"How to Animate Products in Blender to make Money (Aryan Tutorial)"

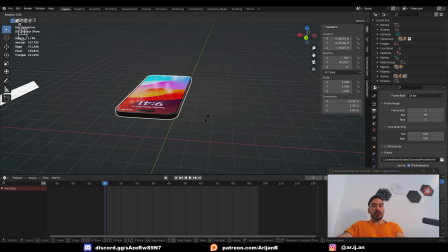4:04 And if you make something cool with this technique, then send it to me on Discord. So I'm going to take this phone right here, and I'm going to flip it sideways by rotating it by 90 degrees on the y-axis. Then I'm going to duplicate it, right click to snap it back into place, and then rotate it by 180 degrees on the y-axis. I'm going to place these phones so they're facing each other,
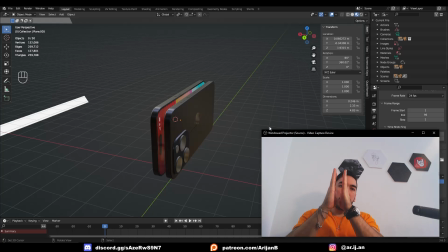4:22 and now I want to make an animation where they're kind of moving sideways like this, but as they're moving, they're going to sort of rotate like this, and then you're gonna be able to see the face of the phone and the backside of the phone a little bit better. So to do this, I'm going to select both of these phones.
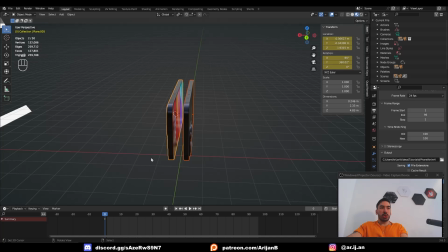4:34 On frame 0, I'm going to keyframe location and rotation, then I'm going to jump to like frame 50 or something, and remember, we can always change the position of this new keyframe that we're about to create, so we can slow down or speed up the animation.
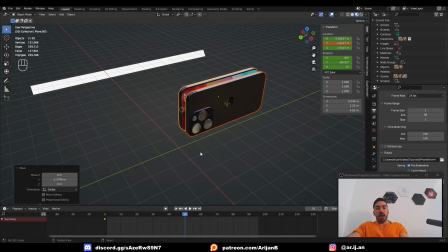4:46 Then I'm going to move them a little bit further down the y-axis, and with I, I'm once again going to keyframe location and rotation. Now these phones just kind of shift from point A to point B, and we're gonna throw this a little bit further down the timeline to slow this down.
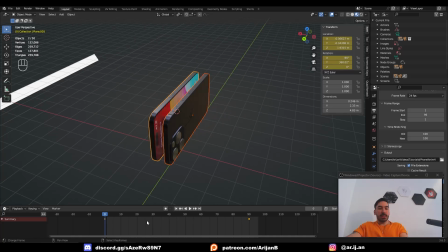4:57 I also don't want this animation to be smooth, so I'm gonna select the keyframes, press T, change the interpolation to linear.
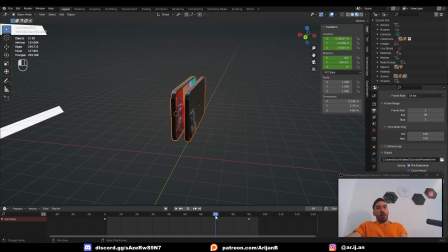5:02 Now the locations are just changing at a constant rate. So now we're going to come down here to frame 90, where the second keyframe is located.
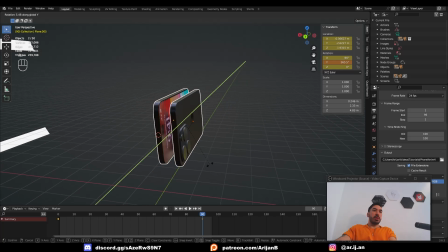5:09 We're going to switch the pivot point to individual origins, and then we're going to rotate both of the phones around their individual origin points like this. We're going to try to rotate them as much as possible, but not so much that they get some collisions between them.
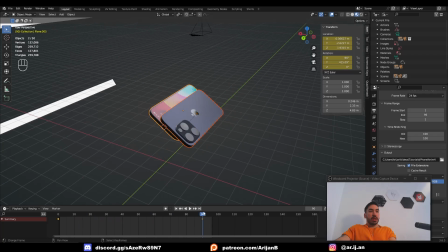5:20 Once we do that, we're once again going to keyframe location and rotation. And now as we travel through time, these phones are also going to rotate.
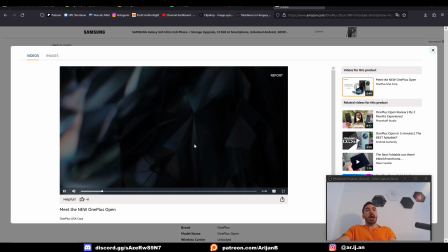5:27 So this is what our animation looks like so far. If you look at any animation online, you're going to notice that it has multiple shots and each shot is like 2 or 3 seconds long.
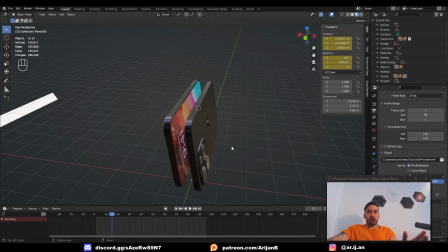5:35 So don't focus too much on one animation. Try to make a bunch of shots, and then when you put them together, it's gonna look way cooler than just one single animation. Now we have to figure out what to do with our camera. First of all, we have to think about what we're going to do. I want my camera to focus on this part over here, and I want it to slowly rotate around this area, but only slightly.
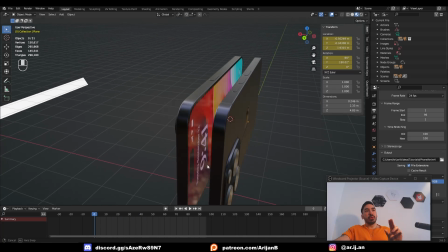5:55 And we're also going to make it follow the phones as they're moving, but we don't want the camera to move at the same speed as the phones,
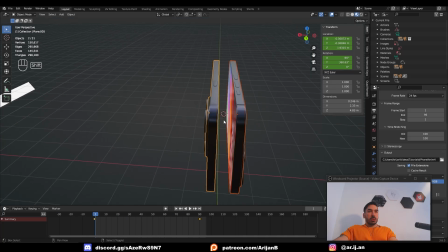6:00 because then the movement of the phones is not going to be visible. So since we're trying to focus on this point, let's place the 3D cursor between these two phones, go to Shift A, add a new empty, and we're going to add the arrows.
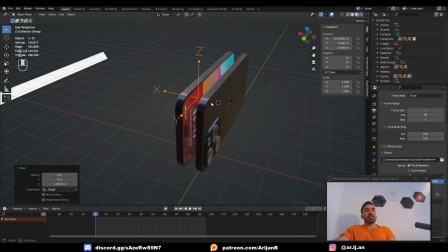6:10 Then move these arrows to place them approximately around the point at which you want the camera to focus.
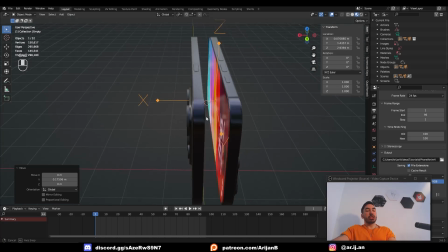6:15 So for me, that's going to be around here, somewhere, but it doesn't matter too much. We can easily change this.
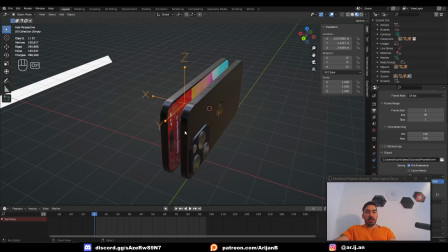6:19 If you don't have a camera in your scene, go to Shift A and add a new camera, and then press Ctrl Alt and 0 on the number pad to align the camera with your view.
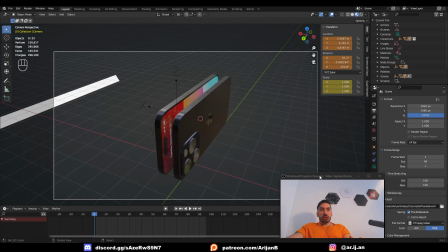6:26 It's very important that you now set the resolution of your camera, because this makes your animation look totally different, and it completely depends on what you're trying to make the animation for.
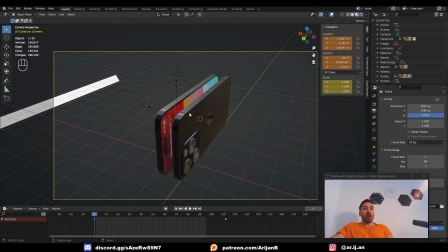6:33 For example, if you're trying to make an animation for an Instagram story, you can't have this landscape shot.
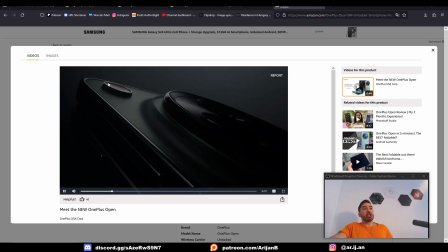6:39 It's gonna look like shit. But if you're trying to make it for Amazon, then you're obviously going to need this type of resolution.
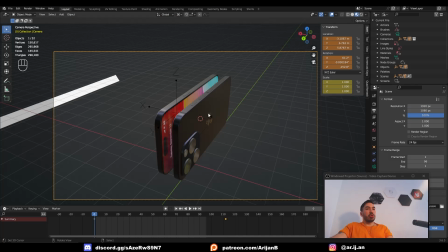6:43 I like to just make vertical renders. If you're making this for Amazon or something, you can just keep the default resolution, 1920 by 1080. You can even double this if you got the GPU that can render this in less than 11 days. But I'm going to use a lower resolution just to demonstrate how this works in this video for you guys.
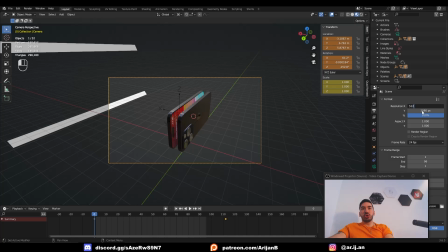6:57 And then you can go ahead and fuck around and do this for 3 days if you feel like. So I'm going to set my resolution to 512 by 900 because that makes it pretty easy for me to showcase this in the intro of the video.
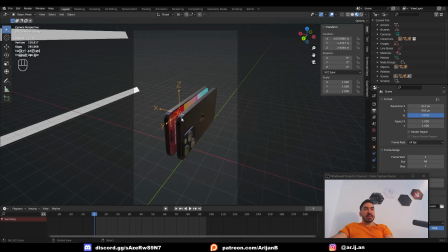7:06 But obviously you can do whatever you want. Now with Shift S, I'll snap my 3D cursor to this empty object that we placed right here.
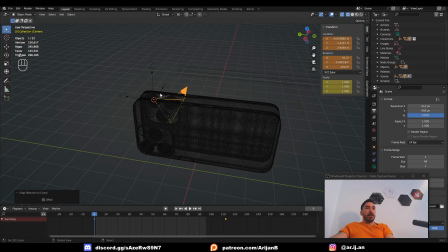7:11 And then I'll select the camera, and with Shift S, I'll snap the camera to the 3D cursor. Now the camera is placed on this object, which means it is exactly at this location.
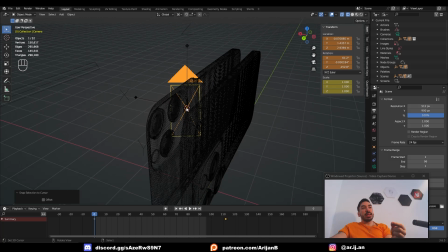7:19 It is looking directly at the center of this empty object.
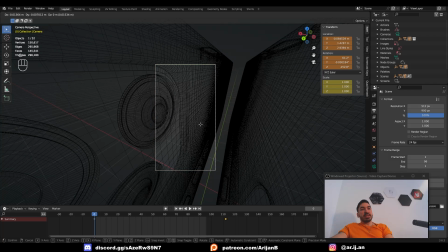7:22 So now enter camera view by pressing 0 on the number pad, press G, and then press Z twice to move the camera back and forth, and we're going to zoom out a little bit like this.
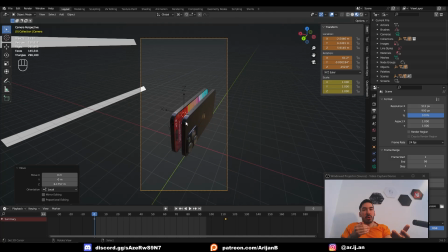7:30 I used the wrong word because we didn't zoom out, we just moved the camera away. We're now going to zoom out by changing the focal length.
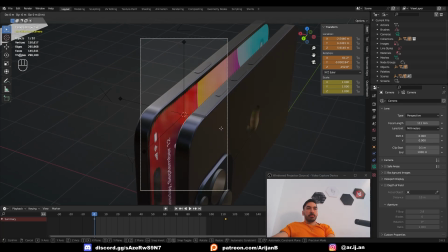7:36 So select the camera, go to camera properties over here, and increase the focal length, because a higher focal length always makes animations look way cooler in this type of situation.
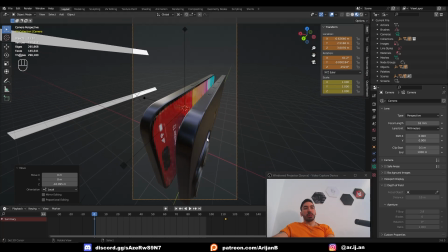7:43 If you use a very low focal length, then it just looks like Minecraft Quake Pro and it looks stupid. When you increase the focal length, you might have to move your camera even further away.
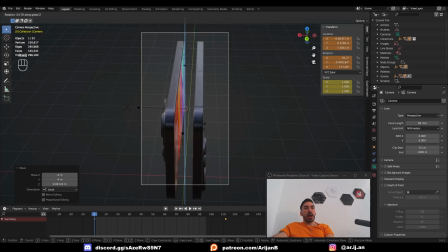7:51 And if your 3D cursor is the pivot point, you can very easily rotate your camera around the 3D cursor. Just make sure that your 3D cursor is placed on this empty object.
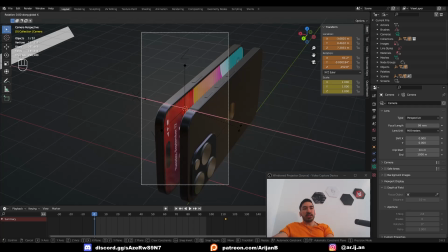7:58 You can also press R to rotate and then double X to kind of move the camera up and down.
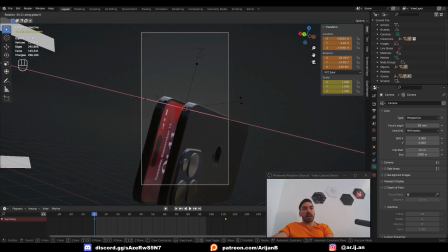8:02 Rotating this around the global X axis is not going to do because it's going to look kind of shitty. Now select the camera and shift select the empty object.
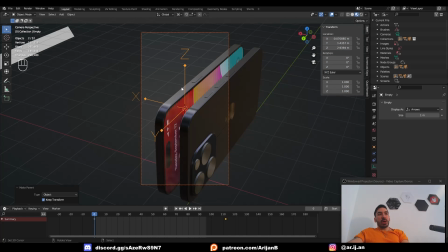8:09 Press Ctrl P, object keep transform, and now our camera is parented to this object.